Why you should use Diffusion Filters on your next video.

So now that we've seen what Black Pro Mist filters would do to your footage, when would you want to use these filters in the first place?
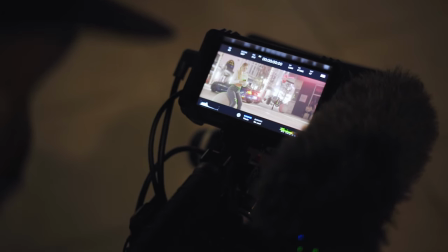507s
Personally I use the Black Pro Mist filters in several different situations.
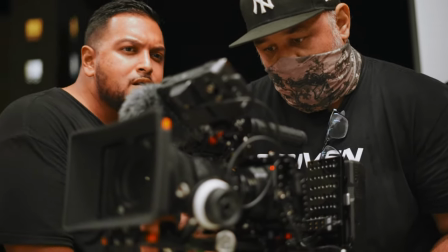512s
For example if I'm trying to have my shots convey a feeling that I want my viewers to experience.
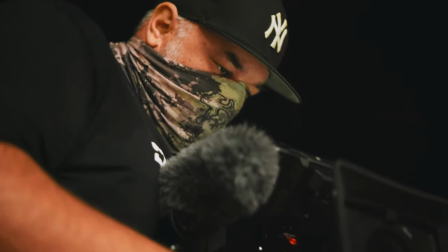518s
So for example if I'm filming a dream sequence I would use a very high-strength version of the Black Pro Mist to provide that soft, dreamy look. Or on the other hand, if I'm filming female talent and I don't want to provide an over-the-top stylistic look,
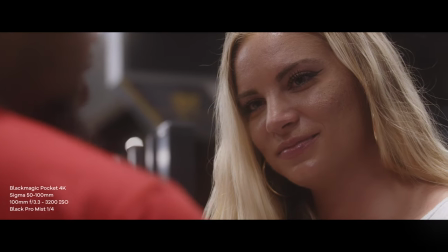533s
I would go with something like a 1-8th or 1-quarter strength just to get the benefit of softening the details in the skin to make the model or talent look a little bit more flattering. Another situation that I would use the filter is if I'm filming a car scene at night and I do want to add that nice bloom to the headlights I would go with something maybe like a quarter or a half strength in the end it's up to you as the DP or filmmaker whatever
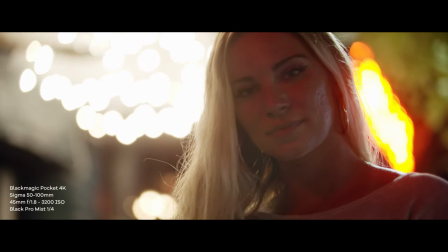557s
your role may be to decide whether or not you want to go with an over-the-top stylistic look or a more subtle controlled look with the lower strength
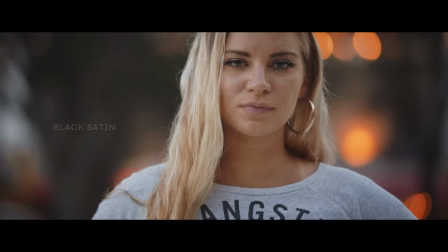565s
filters now let's take a look at the black satin diffusion filter black satin is a newer filter when compared to black promis and oftentimes
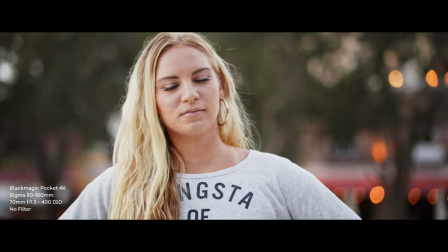573s
people do confuse the two. However, there are very distinct differences between Black Pro Mist and Black Satin.
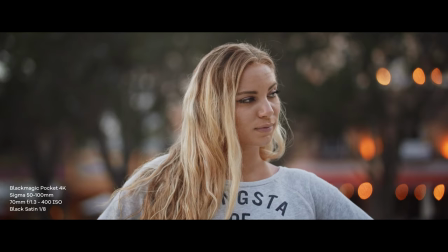580s
Both Black Satin and Black Pro Mist do provide a very noticeable softening effect.
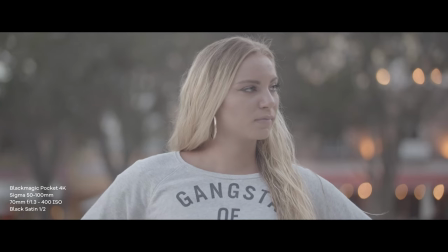585s
However, the difference becomes noticeable when we start to look at the halation or bloom in the highlights.
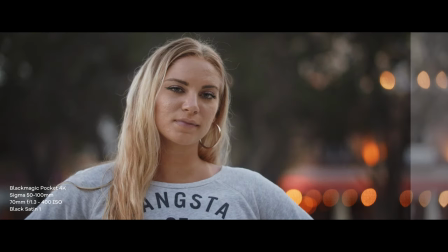591s
I personally find that the Black Satin filters have a much more understated look. It's not so much as over-the-top as the Black Pro Mist filters.
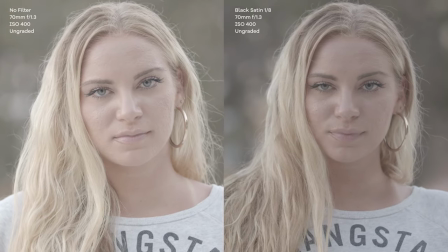599s
Black Satin filters give you a little bit more control over your image especially when compared to black pro mist this makes black satin a much more viable
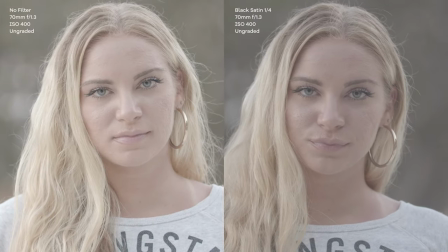607s
option when all you want to do is soften out the skin of your subject and add a very slight bloom effect now as you can see
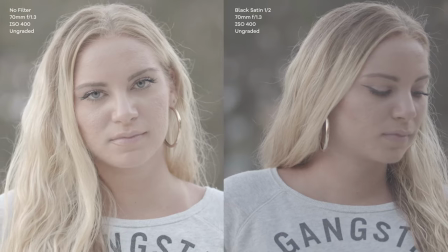615s
in these test shots just like the black pro mist there is a softening effect that gets stronger as we increase the filter strength
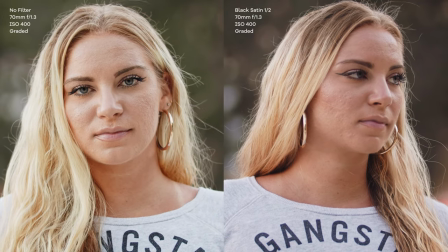623s
now on these shots of kristin we were working against the clock so the sun was beginning to set,
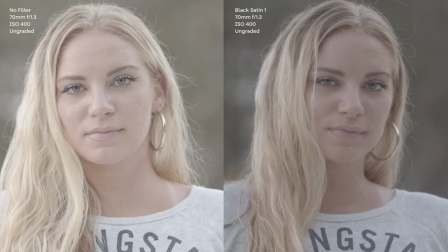628s
so there may be a slight difference in exposure from shot to shot.
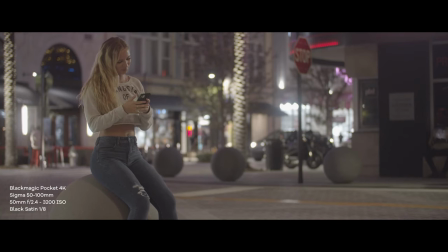633s
On the night shots that I filmed with the Sigma 50-100 at f2.4,
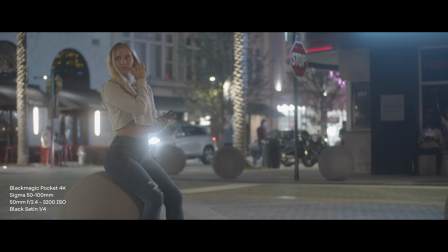638s
we notice that there is no increase in halation as we step up through the filter strength.
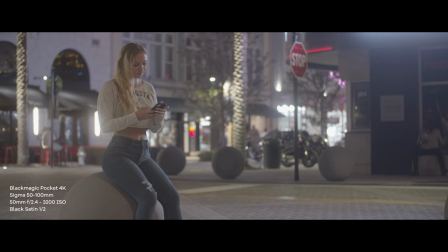643s
If you keep a close eye on the lights to the left of Kristen, you'll notice that the bloom effect is consistent.
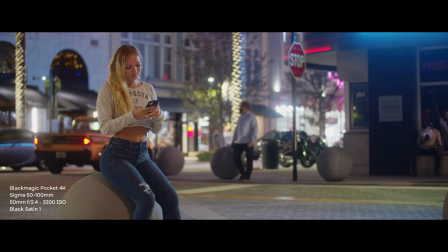649s
It may look like the halation increases, but that's due to the changing light sources such such as the LED sign to the top right, and vehicles coming in and out of shots.
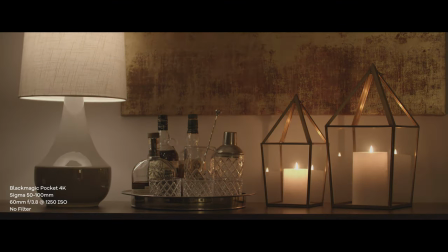658s
Now looking at the still life scene, it may look as though nothing changes as the filter strength is increased, however if you focus in on the painting on the wall, you will notice a slight softening of detail as the filter strength increases.
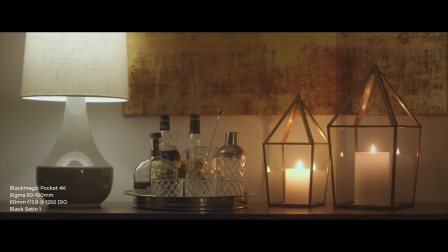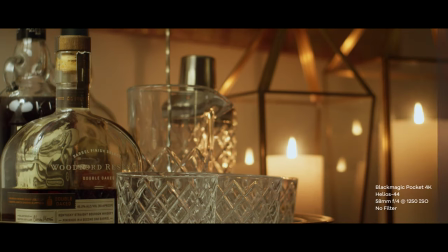678s
Even on a softer lens like the Helios 44 which I shot with here,
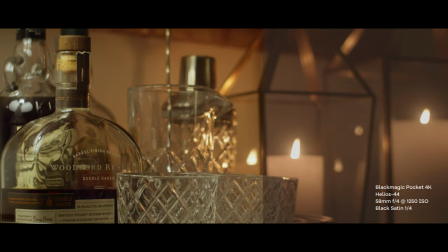683s
you'll notice that while the black satin filter does soften the shot, it's not as over the top as the black promis can be.